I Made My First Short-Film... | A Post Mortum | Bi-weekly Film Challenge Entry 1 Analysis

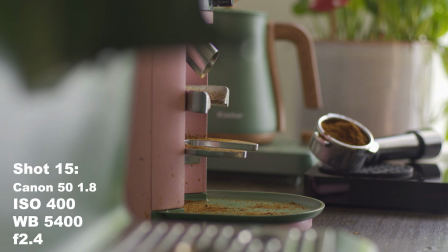[8:13]
Got the espresso machine as a nice little square, an open square with the grinder under it.
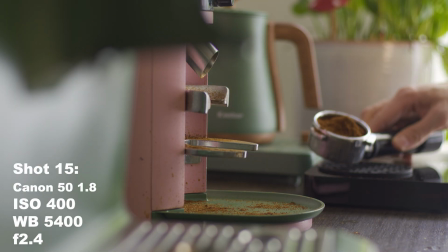[8:21]
It's probably my favorite shot of the film just because of how like tight the focus is and how kind of dramatic it looks,
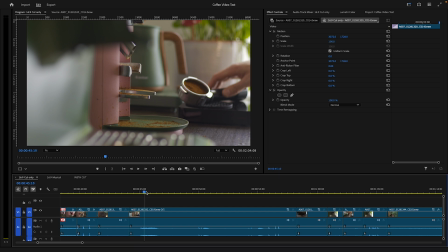[8:27]
and kind of get the nice like dreamy backlight from the window.
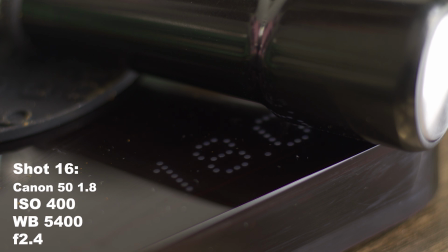[8:37]
Weigh it, click, success, boom, 18. Just getting a little closer. I get quite a few of these close-ups of the scale numbers. And I think thinking back, like I probably could have been a little more creative with some of these, but I think there's like a certain drama to the numbering. I think another thing I might have done here, which would have been cool, would be like some cheesy little zooms to make it all seem dramatic, like zoom right on the 18.
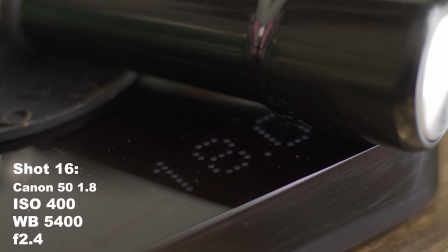[9:05]
I don't really like keyframe zooms, so I would have had to push in live,
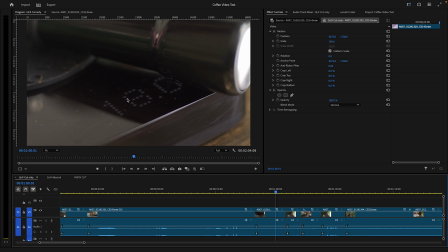[9:09]
but I tried to put the portafilter here at an angle so that it covers the number in shadow, because as you can see on the other part, it's like super contrasted by that sunlight coming in.
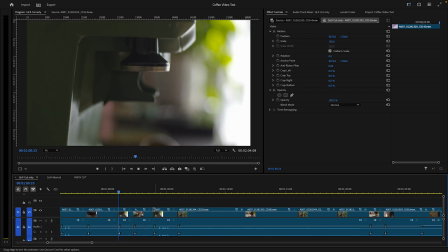[9:23]
A little sequence of 3, a 1, 2, 3, out, tamp.
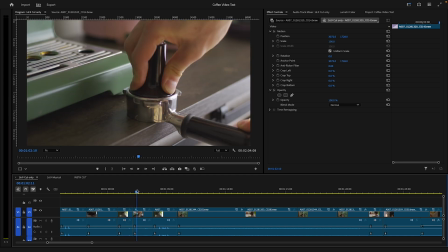[9:30]
I just cut right to me doing it. I did it pretty slowly, so tamp and then out.
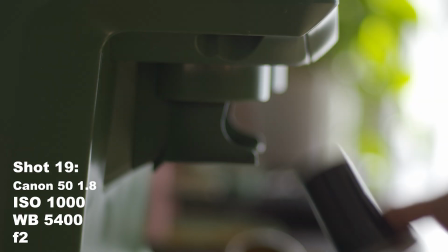[9:35]
Fumble with putting it back. I always fumble it. So
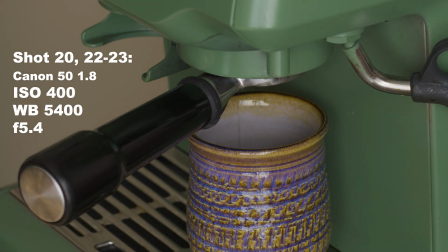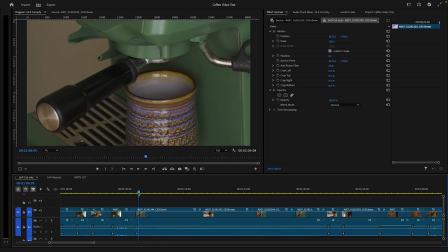[9:43]
I just cut hard to the machine going, but I didn't want to cut off the momentum. So I do a little mini adjustment, just trying to leave little breadcrumbs that I'm I'm not taking myself too seriously as like a latte maker. I'm just some guy making a latte, and I don't want people to think otherwise.
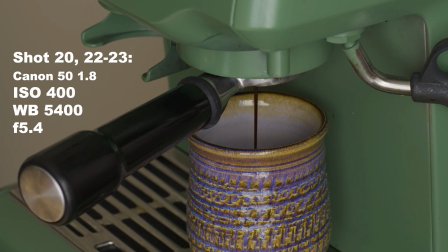[10:02]
So
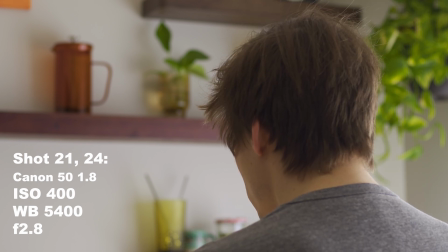[10:07]
over the shoulder shot of me reacting, because I kind of just sit there and stare at the machine the whole time.
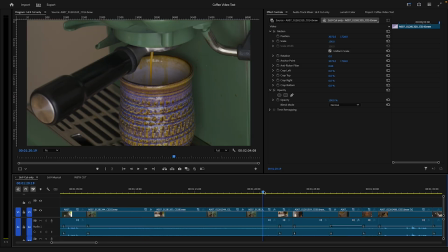[10:12]
Get a close up of the dial here, cut back to the cup, back to me, turning around.
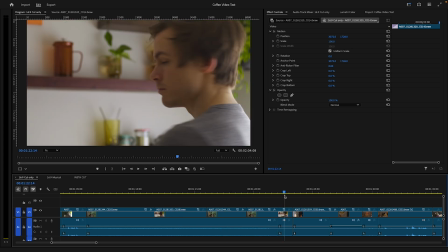[10:17]
This sequence, 1, 2, 3, 4, 5 shots, was just 2 takes that I clipped up, partially out of necessity.
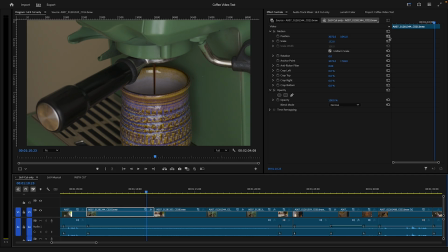[10:25]
So I'll take this, if I reset, that's the original shot. And as you can see, my wonderful SM57 has unfortunately fallen right into frame here.
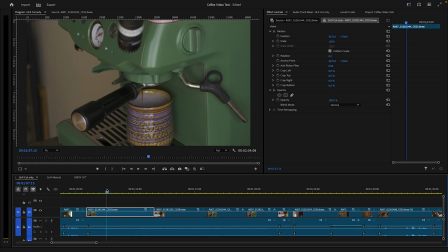[10:38]
And I did not notice that. You can see it throughout the shot, just starts sagging down. It's so unfortunate. Basically, I clipped the shot into 2 segments because of that.
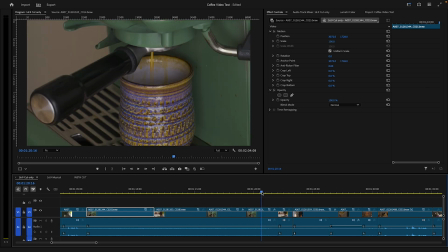[10:48]
You have the dial tight and then the cup tight, just to get the mic out of frame.
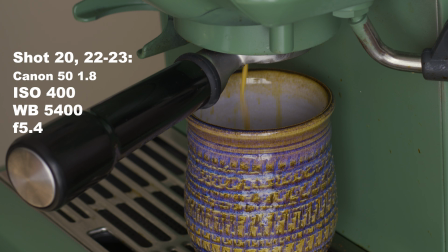[10:55]
So that's part of the benefit of shooting in 6K RAW. I just punch it in, no
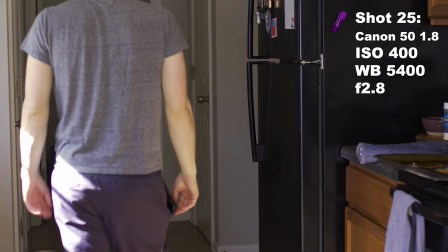[11:05]
problem. Flip to a longer shot. I wanted to give a shot some like actual depth.
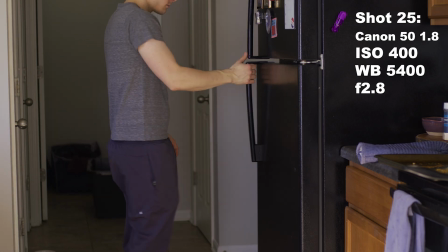[11:10]
I wanted to cut up the like square, flat vibe. Swung the door open here.
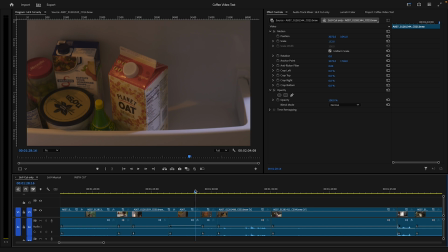[11:17]
So this shot, I wanted the oat milk to swing into frame, into focus, be kind of angelic. I think if I were to do this fridge opening part again, I really would have added some light. I would add some just corny, just heavenly fridge light.
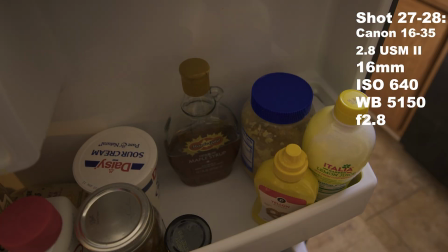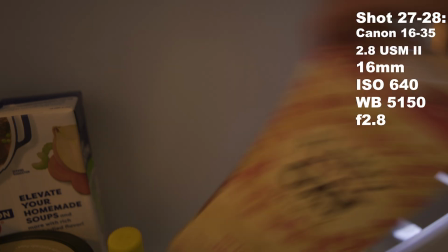[11:40]
And this is the first time I switched to the 16 to 35 lens. I'm taking the oat milk and I'm taking the maple syrup out of the fridge here.
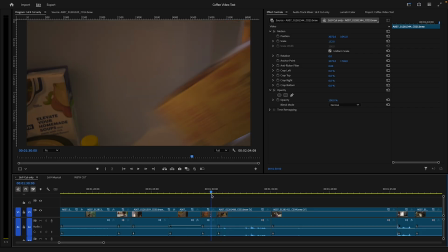[11:48]
I want them to look huge. I want it to look a little goofy. Went 16 and just got right up close. Just wanted some like fish-eyeing and blurred perspective there. So this is me trying to do Edgar Wright stuff here. Just comedically grab things out of frame. Of course, me being me, I just giggled at the idea of accidentally grabbing Worcestershire
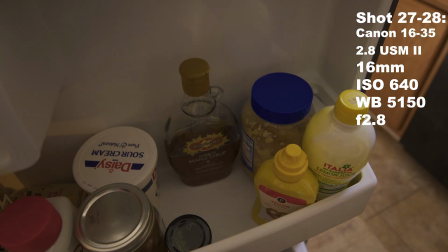[12:14]
sauce, put it back, grab maple syrup. And I don't want to get me walking back.
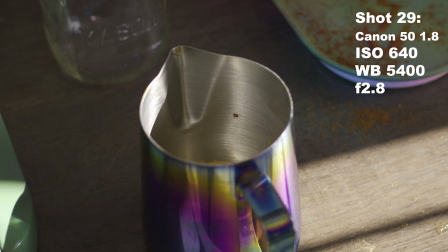[12:19]
I think we get the point. I'm walking